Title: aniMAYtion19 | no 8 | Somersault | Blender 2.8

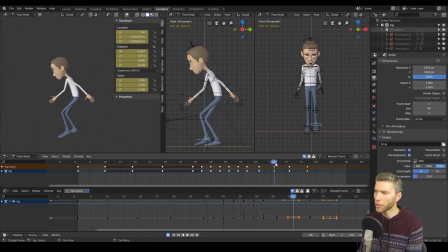[3:55]
So the arm movement up I don't think looks so great unfortunately, but I'm still learning and I'm still trying to figure out what the problem is that all the problem was there and that's a frustration isn't it when you have gone through and you've done an animation you still don't know what the
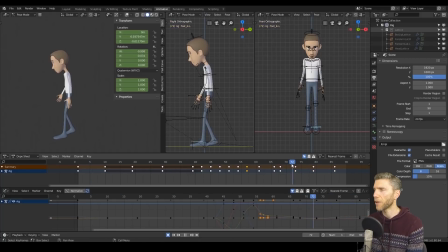[4:11]
problem is or you've come up against the problem and you haven't figured out that's always a massive frustration once you figure it out you feel like you've learned something but at the moment I still still feel a little bit stuck and I'm hoping that doesn't get in the way when I come to
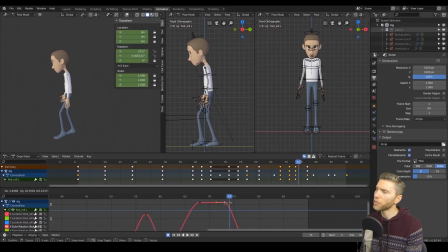[4:24]
do other things later on as well anyway you can also see here I'm trying I thought as he does the somersault he maybe stumbles
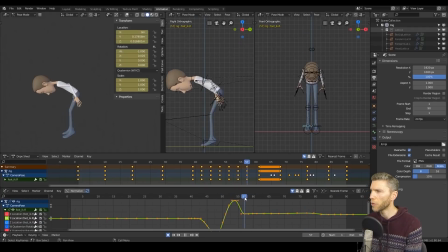[4:33]
forward a bit but I figured out later on that that just didn't work with the weight it's really important when you get your sort of well in this case
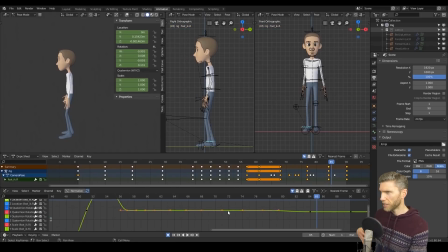[4:41]
the hip bone and the torso bone is sort of like well the hip bone
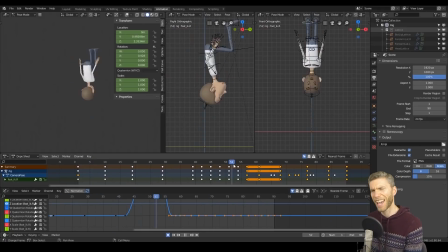[4:45]
is sort of a root bone that's me a root bone you only have one really but it is the main structure and if that isn't in place above your feet in the right position your whole animation can look
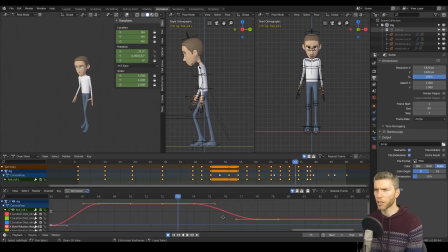[4:58]
off because it just loses its balance and it would fall over so you think well the weight is back there he'd step backwards at that point so I actually took that little step out because I was struggling with it a lot and it was kind of pointless it wasn't offering much but I
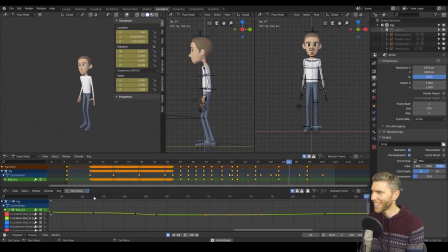[5:14]
think because of that I wasted a lot of time on it as you can do and then I sort of the whole ending of the somersault doesn't really work in fact someone commented Kevin I think it was last time my jump animation
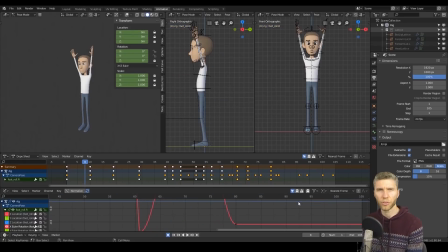[5:32]
the ending seemed unnatural and maybe I ought to spend more time on those sort of things really and to try and figure those out more getting those because it's those details that can make and break an animation when something looks off
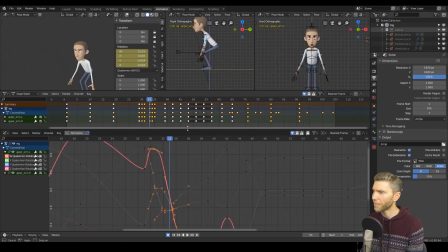[5:46]
it makes the whole thing look off that makes sense anyway here you can see me struggling with these curves and this Quartonian yeah Quartonian rotation so I
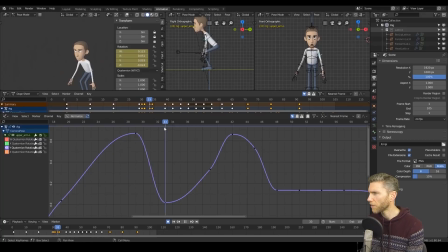[5:59]
thought right well I'll reposition these work of curves because I can roughly see what they look like and then I went of went forward and backwards a few frames and thought and why is that not working so I went to another curve these obviously there's four curves or four points yeah four
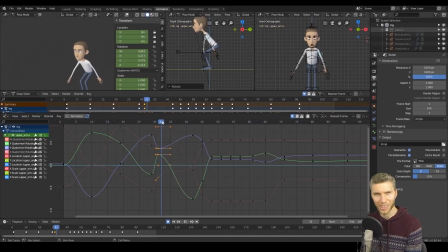[6:14]
four graphs channels is the word I'm looking for four channels that you've got to change which seemed confusing to itself in itself to itself so yeah it was it was tough figuring it out and you can see my
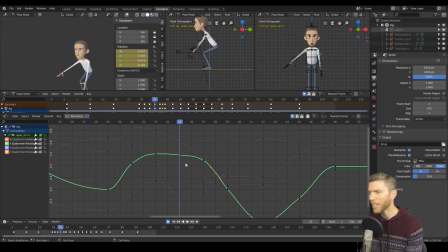[6:31]
curves there and you think well I can just tidy these up surely but even then it was problematic so I just after a while I thought forget this I'll just tidy them up to a degree and then I'll go in and just to make minor adjustments. It did seem to work after a while but you can see how they go up and down all over the place.
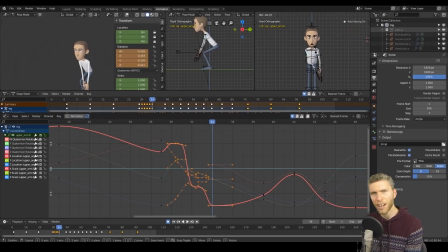[6:50]
You think how does that work? How does it work?
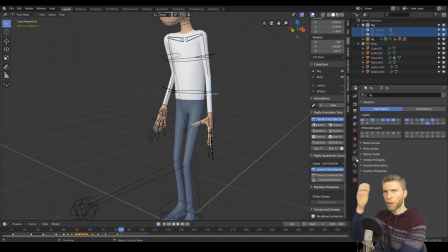[6:53]
I think what made matters worse is that I was rotating the arm this way as well in it's local while at rotation.
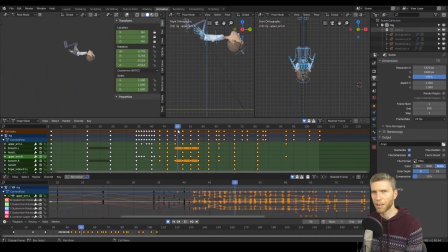[7:03]
So that was sort of messing things up a little bit as well I imagine anyway.